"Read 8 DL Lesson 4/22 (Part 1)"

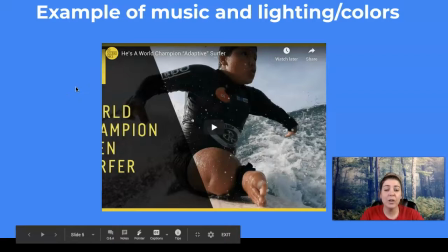Okay, so in that one, the author or the filmmaker really wants, I think, for me to feel inspired, happy, excited for this kid who's like overcoming what a lot of people would see as an obstacle and just having this really positive outlook on life,
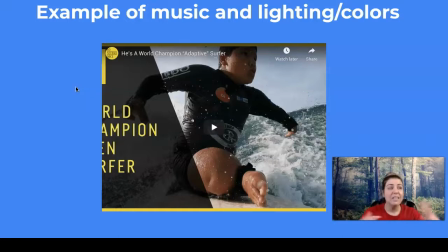right? So the music has this happy vibe, the lighting and colors have this happy, positive vibe, because they want me, the reader, to feel happy and positive as I watch. So that's an example of music and lighting.
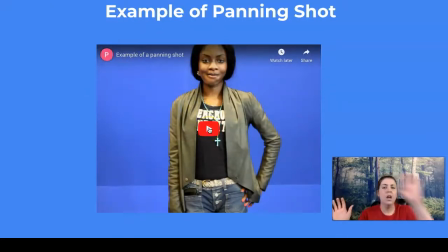This is what a panning shot looks like, just to show you what I mean of when a documentarian pans over something. So this girl is gonna have someone do a pan shot across her.
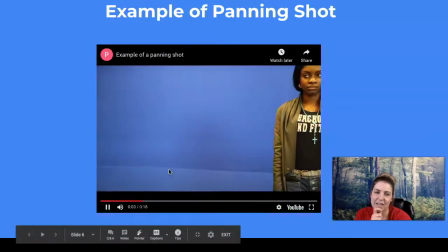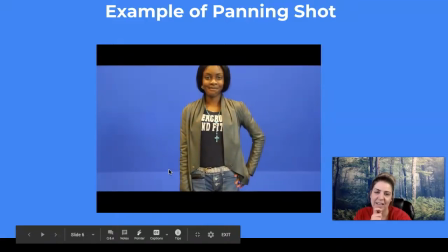She looks super excited about it. So if a
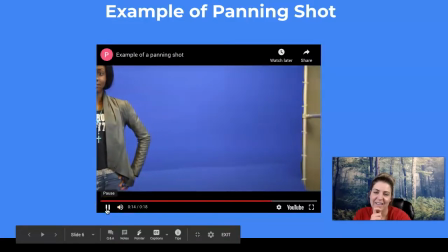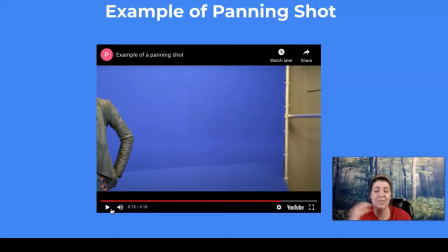documentarian pans over something in their actual film like that, you want to pay attention because they're probably trying to emphasize it in some way to create mood in you.
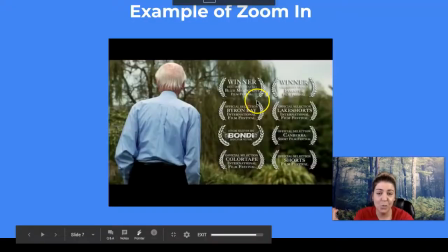And then finally, an example of zooming in on small moments or small things.
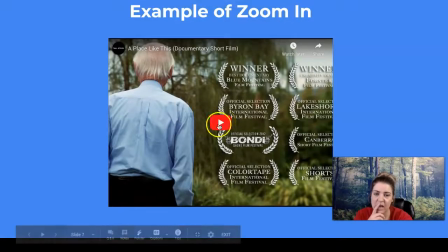Let's take a look at this.
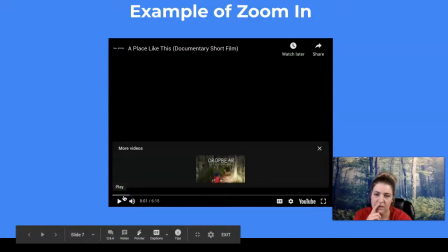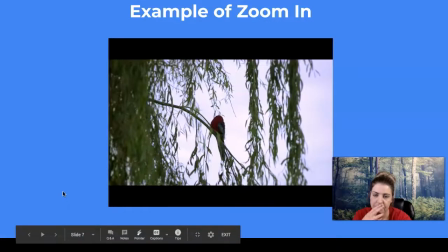The suburbs, all that sort of thing, and I never had a garden.
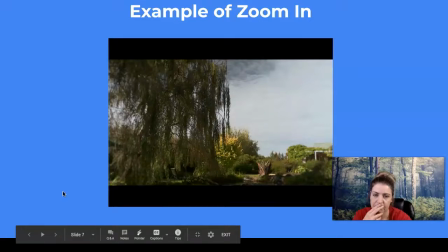I never had time for it.
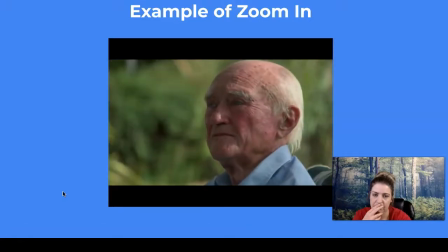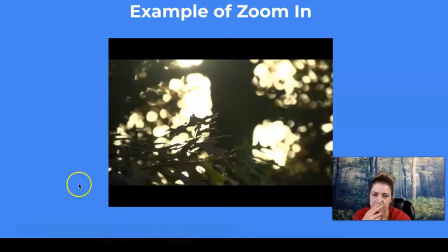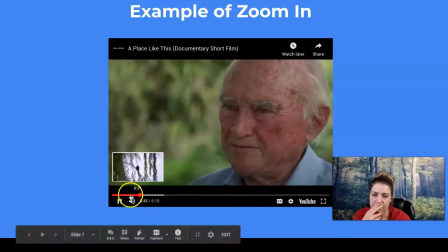I swore then that if I ever got the opportunity, I'd like a big garden.
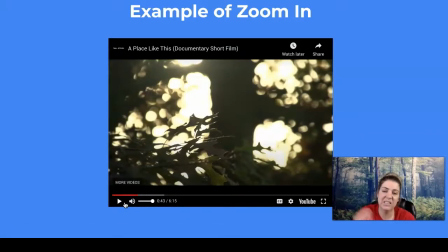When this filmmaker just zooms in on these small moments in nature, I think he or she is trying to make us feel this peaceful vibe, right?
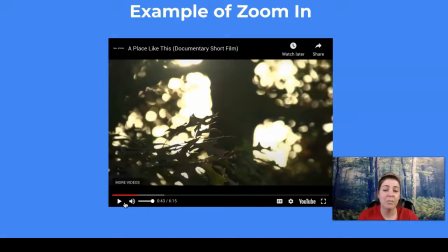They're really trying to just make me feel like I'm there in the garden myself, noticing the small moments, and it makes me feel peaceful, right?
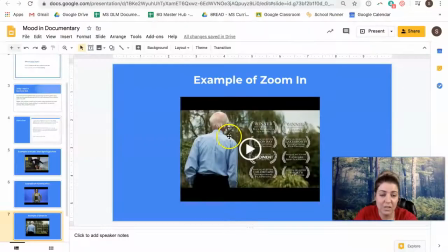So documentarians will zoom in on things to make you feel something as well.
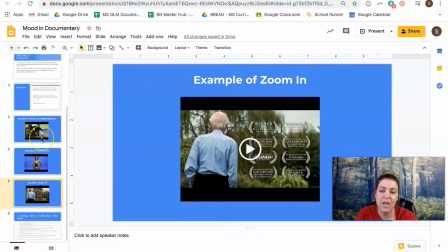So just wanted to show you some smaller examples of those before we get too far into this. So let's go ahead and take a look at some examples.
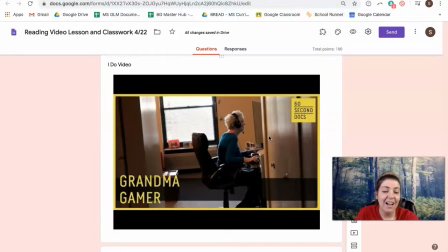So I am going to show you
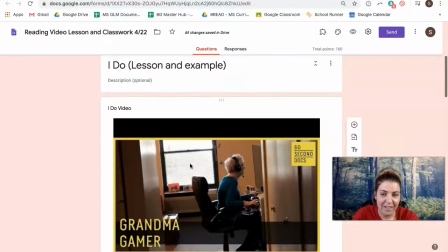a video called Grandma Gamer that makes me really happy personally because I just think it's really cute.
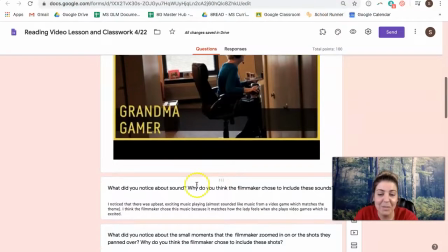And as I watch, remember, I'm going to be noticing sound and why I think the filmmaker uses it.
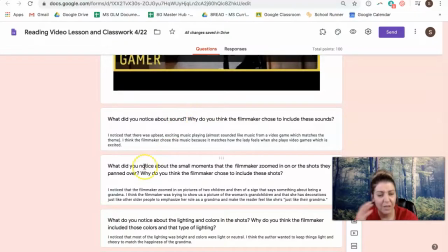I'm going to be noticing the way that they use their camera, right? The way they zoom in or pan over and why they choose to zoom in or pan over certain stuff.
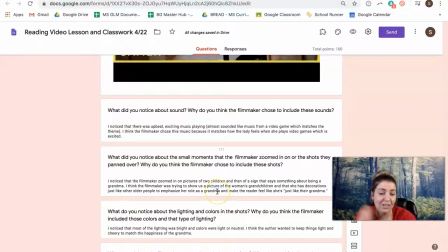And I'm going to be paying attention to the lighting and colors that they use.
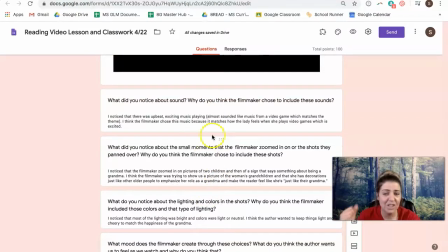All the while I'm paying attention to sound, the way they use their camera,
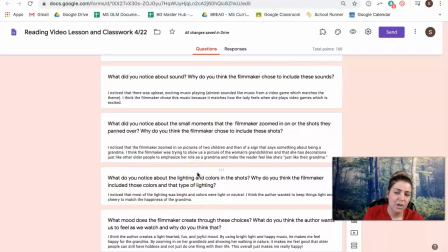and the lighting and colors, I'm also going to be asking myself, what mood did they evoke in me, and what was it
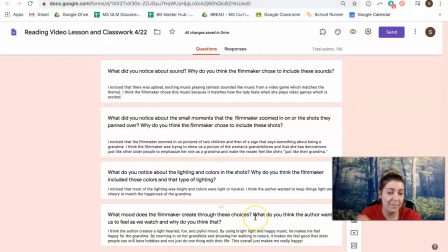that they wanted me to feel, and why do I think that, right? So, what do I notice about sound? What do I notice about the small moments they're zooming in on or things they're panning over? What do I notice about lighting and colors? All of that together should make me feel a certain mood.
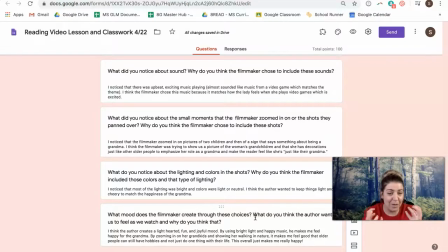And then why do I think it makes me feel that? What is it about it that gives me that feeling, okay?
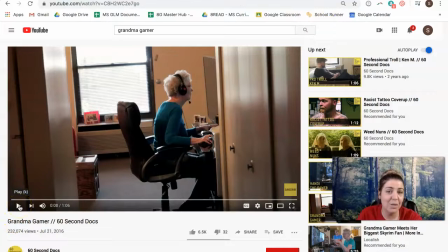So this is a super quick documentary called Grandma Gamer. Let's go ahead and watch, and I'll comment as we go.
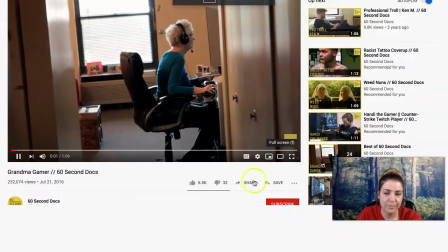My name is Shirley Curry. I'm 79 years old.
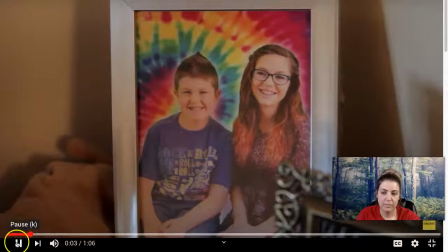I live here in Rocky Mount, 79 years old.
Whoa. Okay.
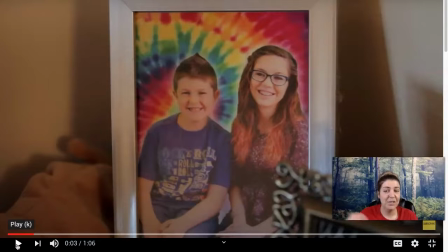They're already zooming in on a picture of two kids who I'm assuming are her grandkids.
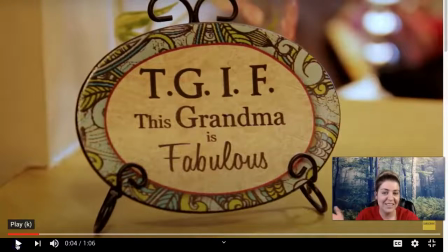And then they also zoom in on this grandma is fabulous little placard. And so as I'm watching and they're zooming in on that, I'm like, oh, they're kind of trying to show me that she's a normal everyday grandma. She has probably, those are her grandkids.
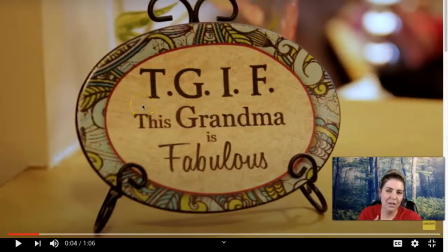She has normal, I don't know if y'all have grandmas who have all those little cutesy decorations in their house, but they're trying to show us this vibe that she's a normal grandma.
I live here in Rocky Mount, Virginia.
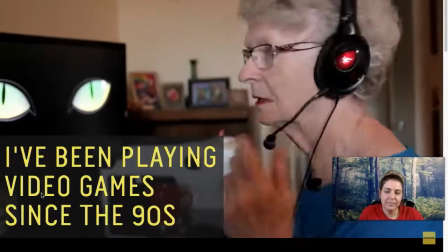I've been playing video games since the mid-90s. That's when my son gave me my first computer and game.
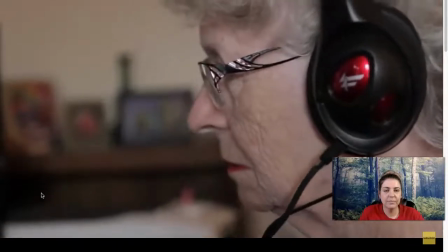They keep my brain active. I'm not that good a player. I'm really derpy, actually, but I love it.
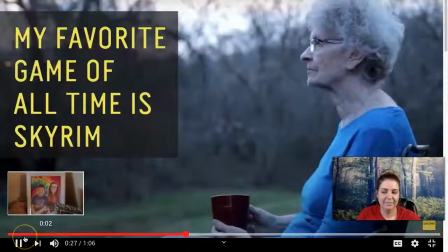I'm the Grandma Gamer. My very favorite game of all time is Skyrim.
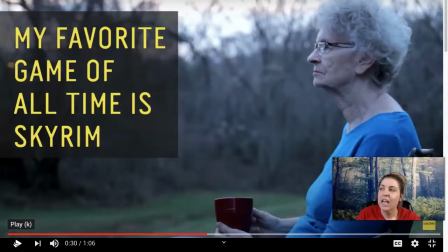Okay, before we keep going, this video makes me so happy, y'all. I noticed that, listen to that music.
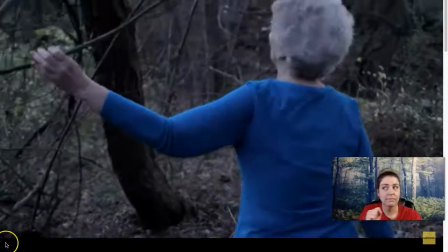I love all the flowers that you can pick. I love them.
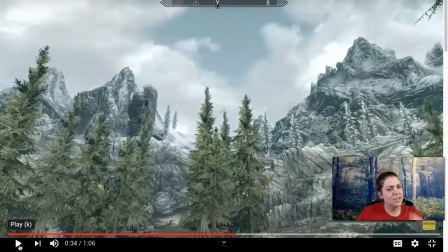Yeah, I'm not gonna dance because that would be terrible, but it's so triumphant and it almost sounds like video game music, but it's got a happy, upbeat feeling to it. It's almost exciting or suspenseful.
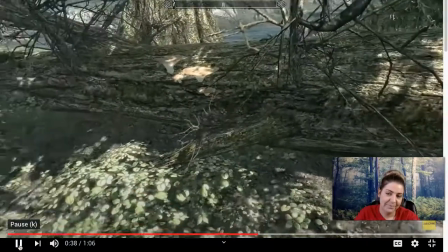Majestic mountains. I love the old dead trees, and it's an adventure, and I like to go on adventures.
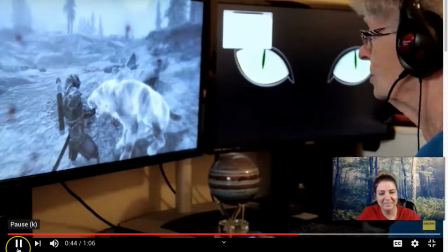Where did he come from? There you go, the kill shot. Yes.
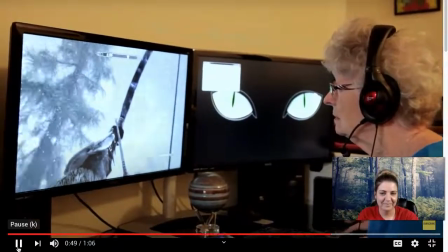Glitch it. Oh my god. Give me the kill shot. The kill shot.
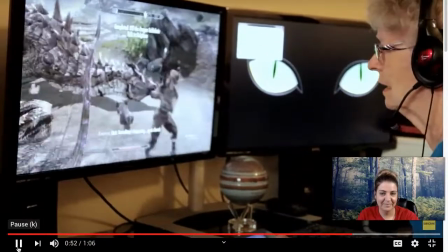Yes. I got the dragon soul.
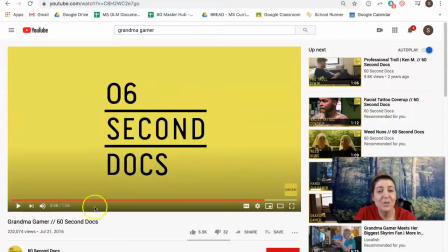Okay, guys. So, also, I paid attention to the lighting and I paid attention to the colors.
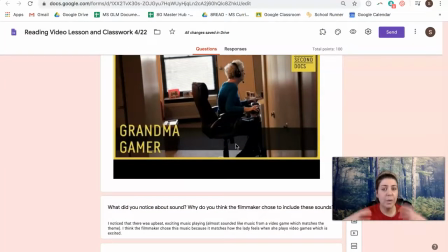And overall, it was brighter light or normal lighting, right? And then brighter or neutral colors, nothing too dark. So I know that this isn't like a dreary kind of mood, right? So I went in and I answered some questions about each, and these are the same questions you're about to answer.
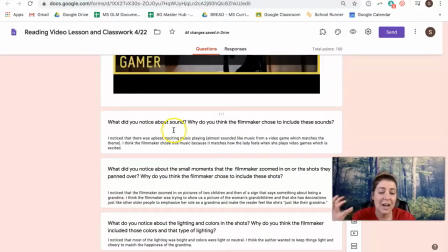So, what did I notice about sound, and why do I think they chose that sound?
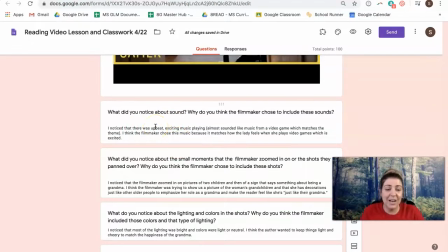So, I said, I noticed there was this upbeat, exciting music. It almost sounded like video game music, so I think it kind of matches the theme. I think they chose it because it probably matches how the lady feels when she plays video games, which is like excited and alive, right?
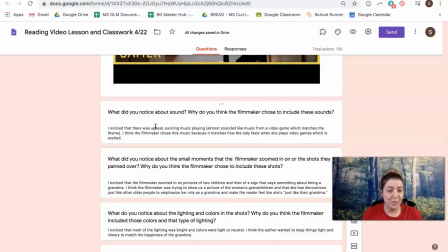Like she's got this thing that she's looking forward to doing and she's succeeding at it. And then what did I notice about the small moments that the filmmaker zoomed in on or shots they panned over? I noticed that they zoomed in on that picture at the beginning of the two kids and then the little sign decoration that she had.
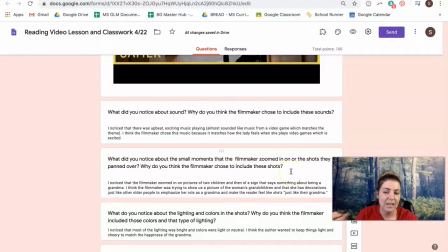And so I said, I think they were trying to show us like that she's just like any other older person. So they're trying to like emphasize her role as a grandma, which honestly only makes it cuter that she plays video games and makes me happier for her.
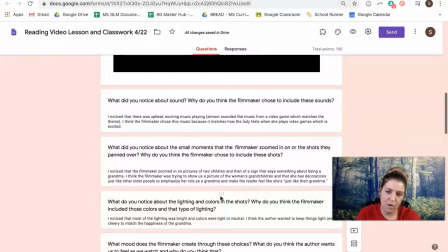So if you can't tell, I definitely think there's a happy mood going on here. What do you notice about the lighting and colors?
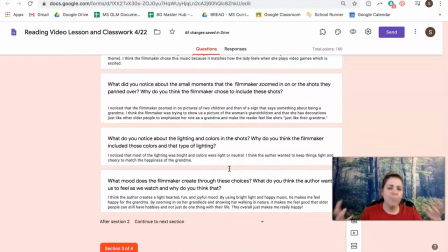Again, the lighting was bright, more or less. The colors were light or neutral. It showed her walking through a forest, which was this like bright green, these peaceful colors. So I think the author was trying to keep things light and cheery to match her happiness and positivity.
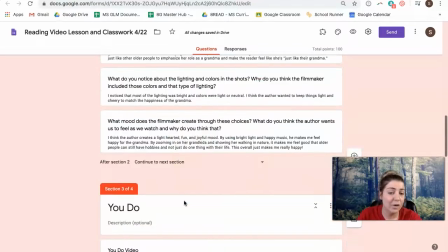What does the filmmaker create through these choices, or what mood?
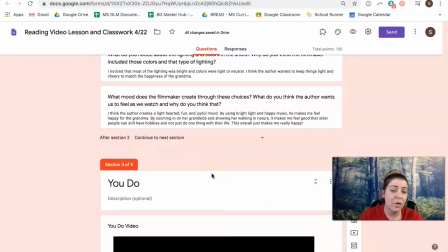I said that I think it's lighthearted, fun, and joyful because the lighting is bright, the music is happy. By zooming in on those other things in her life, like her grandkids and her nature walks, it makes me feel like older people can still have hobbies too and not just have one thing in their life,
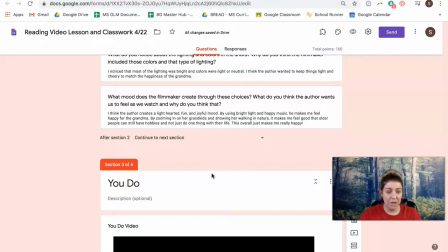and that brought me joy and happiness.